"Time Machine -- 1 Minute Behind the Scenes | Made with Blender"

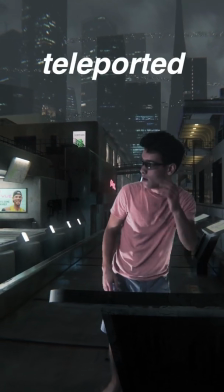0s
Here's how I made it look like I got teleported to a futuristic dystopian city.
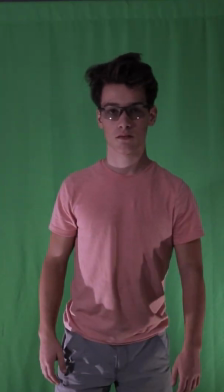4s
First, I set up my green screen and filmed myself pretending to be in the final shot. I imagined myself standing on some sort of platform or station.
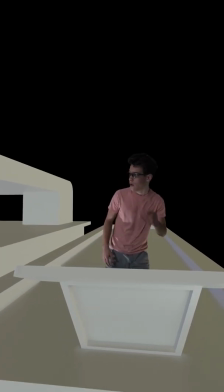11s
So next, I keyed out the green screen in the footage and placed myself in 3D space in a rough, simple version of the set I had in my head.
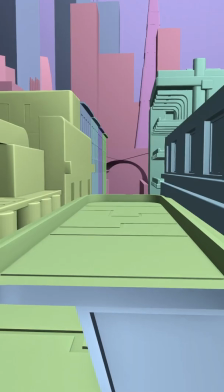17s
I used the free open source software Blender to accomplish this. After that, it was all about adding complexity and detail to the scene.
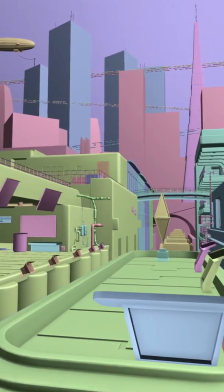23s
First, I added some big skyscrapers in the background, then some air traffic and a big blimp. I also added a ton of details in the foreground like these station signs and this fake advertisement I made.
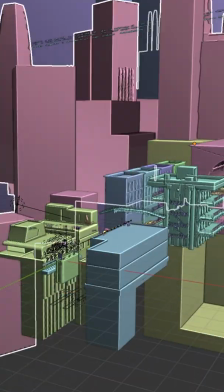32s
After putting some textures on all the things in the scene, I ended up with something that looked like this.
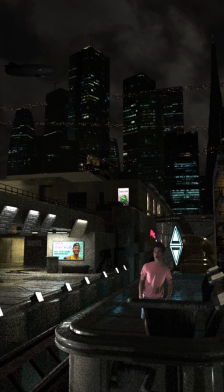36s
But I knew there was still a lot of post-processing I needed to do before I would be satisfied. So first, I added some haze and mist to give the scene a sense of depth.
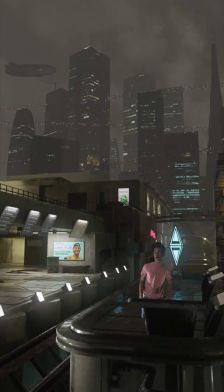43s
Then I filtered out that pesky pixelated noise you see in the image. After that, I added a glow to help the lights pop, and then I color graded the entire image and added some lens distortion to tie it all together.
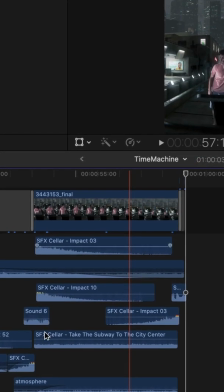52s
Lastly, I spent some time editing in some sound effects and atmosphere tracks to make the whole thing feel a little more believable, and then I was done.